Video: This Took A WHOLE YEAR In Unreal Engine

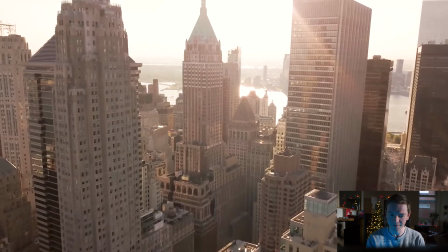8:18 So this probably, while it adds a little bit of realism, it also takes away because it's not something that you would actually see.
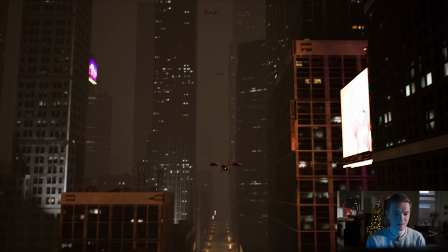8:26 So as nice as it is, I think eventually this camera shake goes away.
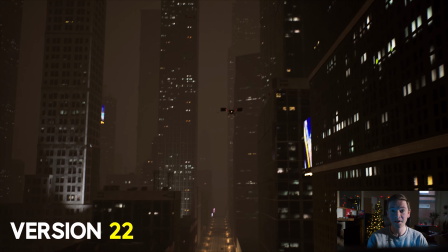8:32 Right, so now I wanted to add things to the billboard, but then had a problem.
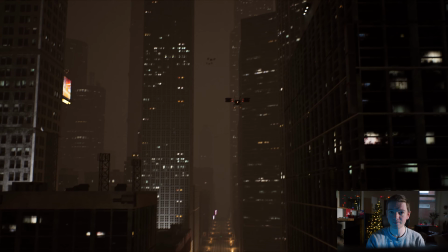8:37 And I realized a bit later down the line why this was. For anyone who's been watching my more recent videos, you'll know that you should be using image sequences and not videos.
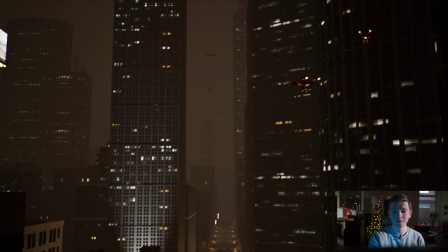8:46 In this, I used an MP4 to try and play it back on the billboards.
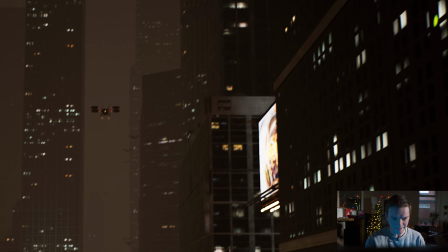8:51 And Movie Render Queue does not like that at all when it comes to rendering out.
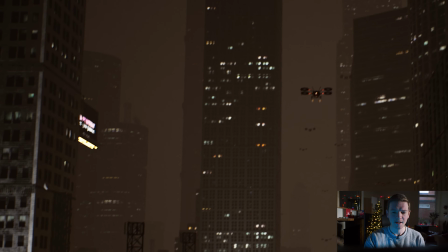8:56 Sequencer is fine because it's semi-real time, but this, every time the Movie Render Queue takes a sample,
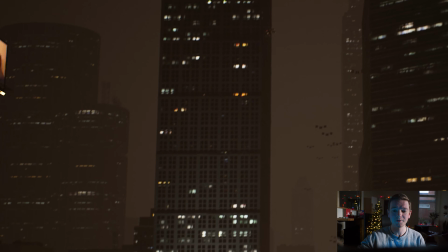9:05 the frames of the video advance.
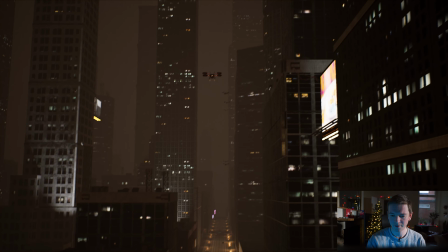9:08 So you get a kind of weird time-lapse effect, which is not something I wanted at all.
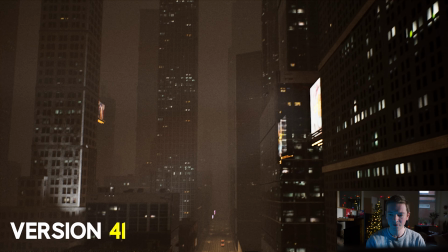9:14 So here is a big change. I've clearly just figured out how to turn on the Lumen
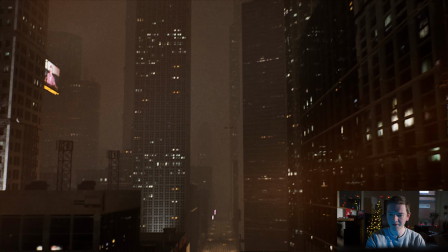9:22 reflections and also turn the roughness of the building on the right hand side, turn the roughness way down.
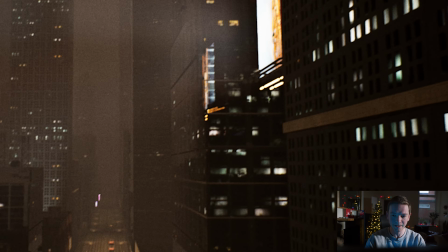9:30 So now we're starting to see reflections of the other buildings in that main building and also this second one as well.
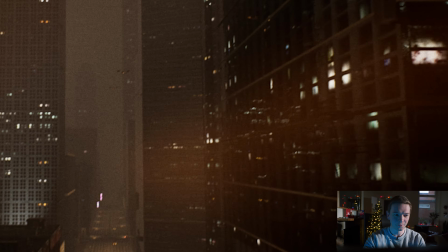9:37 So as we pass, you get to see all of those little highlights and spots of light, and I really like that. That's one of the things that starts to sell the effect. In terms of improving this, it just needs more detail.
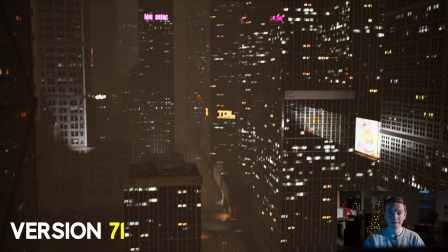9:51 This is where I start getting closer to what I ended up with, where I've changed the angle of the camera.
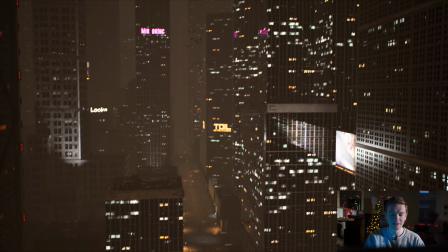9:58 It's now drifting side to side. I decided against moving forwards. It didn't quite feel right to me, but I'm getting more scale, which I like.
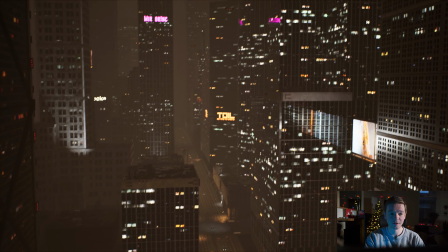10:07 There's still a lot of work to be done. The lights on the buildings are too bright or just too uniform.
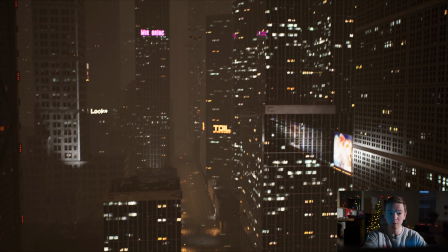10:15 You know, the emissive material that's being used to generate all of these lights is pretty much a lot across all the buildings.
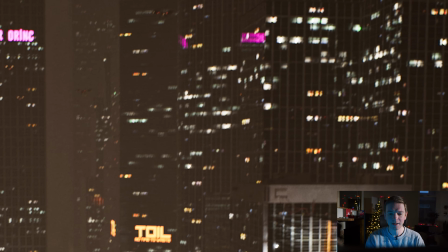10:22 So it just looks a little bit too blah, like it's everywhere. Not enough variety in the textures. The reason I do so many renders as well is because everything that I do in the engine, I do over and over again, kind of like drilling, because I'm trying to learn it as effectively as possible. A lot of the time when you follow a tutorial online, you do it when you need it and then you don't do it again until you need it. So every time you need to learn something, I always end up finding myself going back to tutorials unless I do it over and over again. So I find this method of doing things over and over again, rendering over and over again, trying different settings, all of that just helps learn the engine. I want to know what every bit does so that I can have a better idea of how it all works together as a whole.
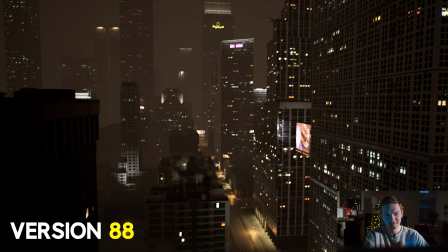11:12 I decided on, eventually, this downward motion because I wanted to feel like we were descending into the city.
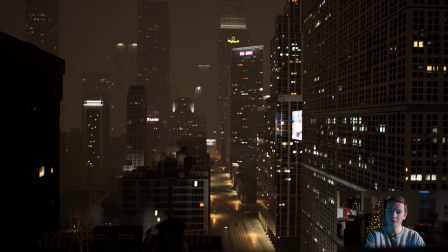11:20 So because the story begins at street level. So I thought we'll do this drone shot, but we'll have it slowly descend into the city, which I really like.
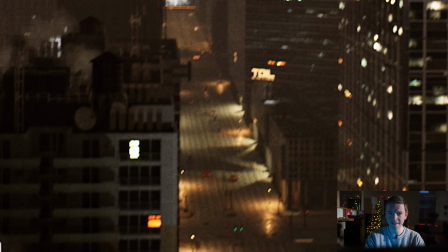11:28 And the street lights here are much more what you'd see in the drone footage because they're spilling out from the shop signs and the
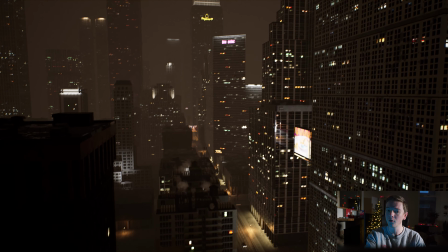11:37 interiors of shops rather than it being all based upon street lighting.
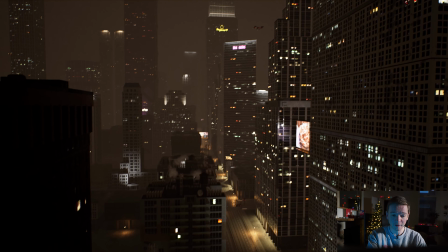11:42 There's a few street lights there you can see. A lot more traffic, which is good, but ultimately the lights coming out of the buildings,
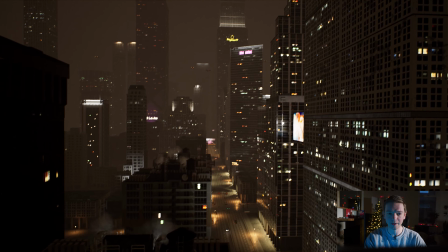11:49 which just seems a lot more realistic when you look back at the reference. That brought me to what is probably my first good render, something that I looked at and thought, I like that. That's kind of important because up until this point, I was not convinced about what I was seeing. I didn't think that this was movie ready. No one was going to burst into the room and go, wow, what are you watching?
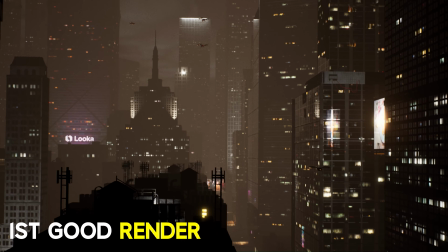12:13 But then I got this shot and it felt good.
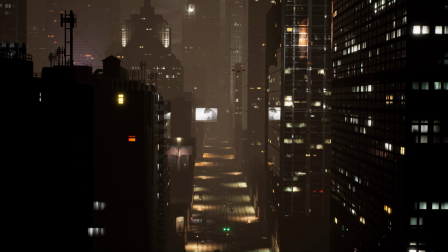12:18 It didn't feel perfect by any length, but I felt like I'd gotten somewhere where all the elements were starting to sing together a little bit.